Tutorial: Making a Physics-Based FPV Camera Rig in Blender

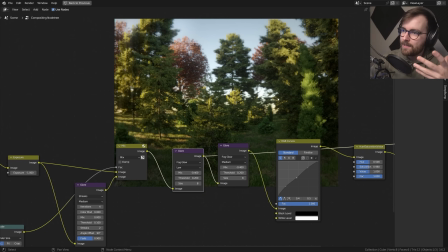Okay, and then we have the first glare node, which is just designed to make it a little bit lower dynamic range, or just to show that the sensor has some cheap glass.
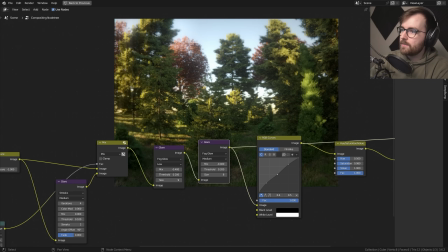You can maybe even increase the size a little bit more here. And then the second one, yeah, let's increase the size more on this one as well.
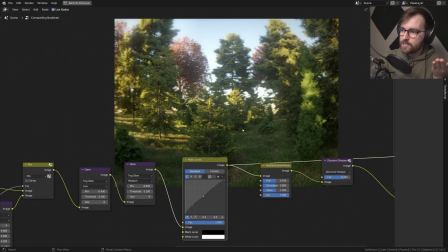And then we have just a little bit of color correction just to lift the shadows a little bit. And we have a really subtle desaturation.
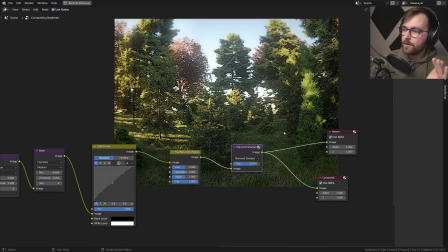And then we have this hard, hard sharpen. So that is the node setup.
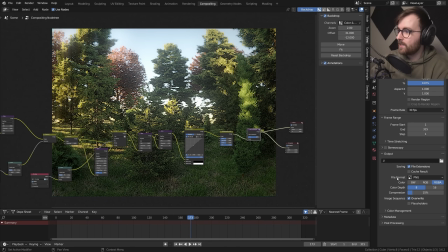So now we're gonna render this out as a video, and it's really important to not choose the highest bitrate because we want that video compression to do a little bit of work for us. So let's go to output properties. And let's change our file format from PNG to FFmpeg video. And then under encoding, let's change the container to MPEG-4.
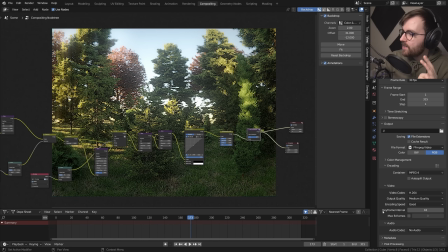And then let's keep the quality at medium quality. And you want to increase the keyframe interval. So maybe do like 30. Then you get a little bit of longer duration between each time the video compression sort of refreshes, which is a really cool effect, I think.
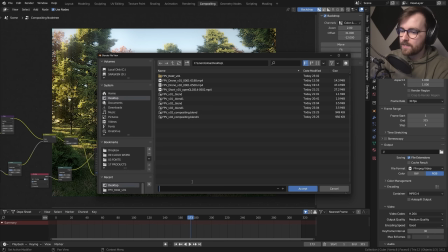Okay, so let's set our output folder to desktop FPV drone version 1.
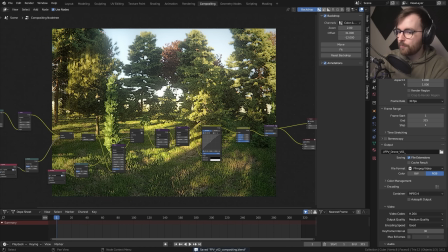And now let's just press Control F12 and it will be rendered as a video. Okay, so the render is finished.
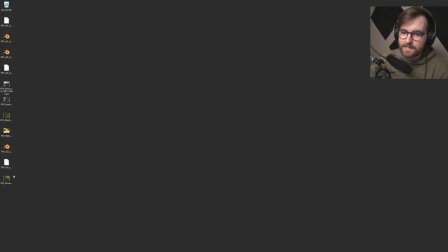Let's have a look.
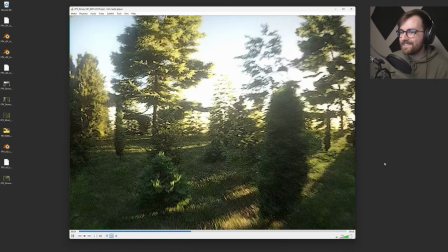Nice. That looks so real. Oh my god.
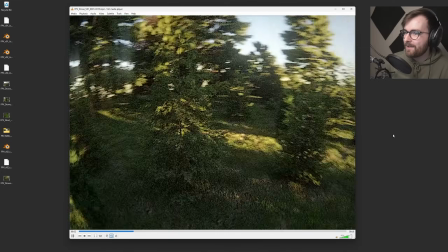Yeah, I'm so happy about that. That looked even better than I thought it would. And I probably should have added the shadow of the drone.
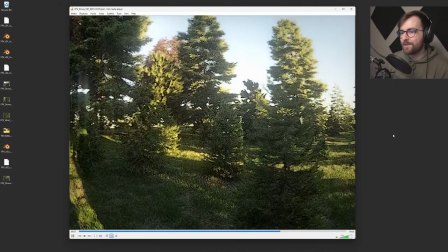I forgot that. This just looks so cool. You know, the video compression here is just doing a lot of the heavy lifting. That is, yeah, I just really liked it. And
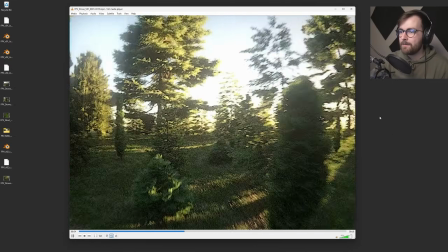the smudge as well. Look at this up here. That's like, yeah. Okay, so that's it. Now, if you don't have the Botanic add-on, don't worry.
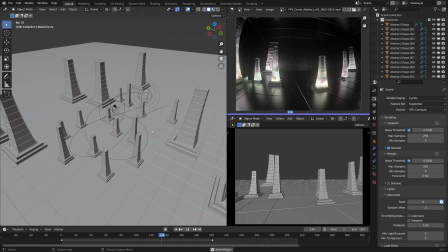I've made this abstract project file available for free download in the description of this video. It's going to have the camera following the path with the rigid body system that we set up.
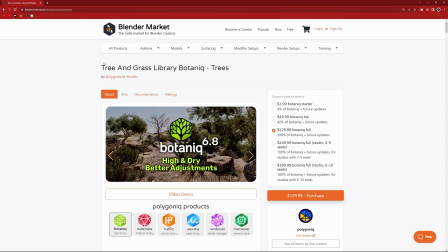And if you don't have the Botanic add-on and want to check it out, it's going to be an affiliate link in the description. I can highly recommend this add-on.
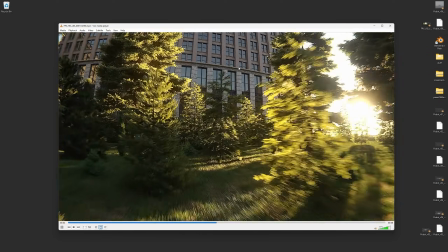And I also did an HD render of this project where I added some buildings in the background just to get rid of that infinite horizon look.
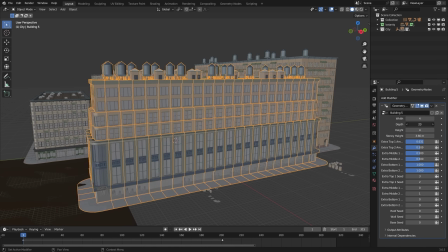And for these buildings, I used an add-on called Real City, which is this geometry node setup that allows you to make these really customizable buildings.
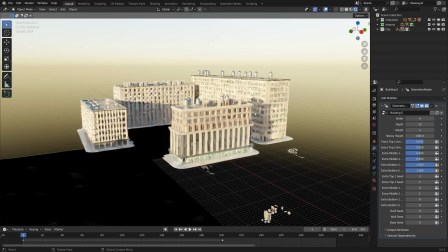And I wouldn't say these work like completely up close, but that's okay because this is just some great background buildings, I think.
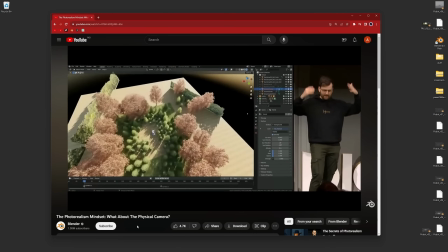So the scene that we ended up making today was pretty much the same that I did for my Blender conference presentation, which is out on YouTube.
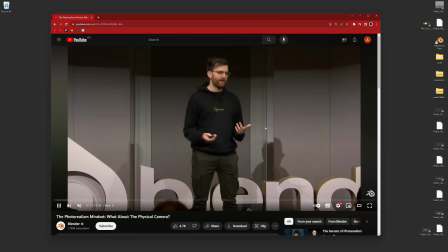I was really happy about talking to so many enthusiastic Blender artists at this conference.
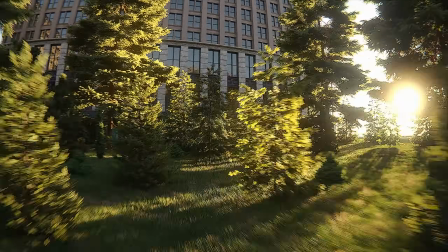It was really amazing. But yeah, I'm really excited about this drone flying animation technique these days, and I'm really excited to see what you'll create with this.
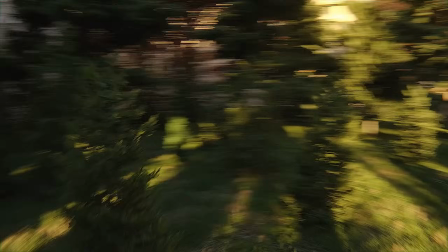Thanks for watching.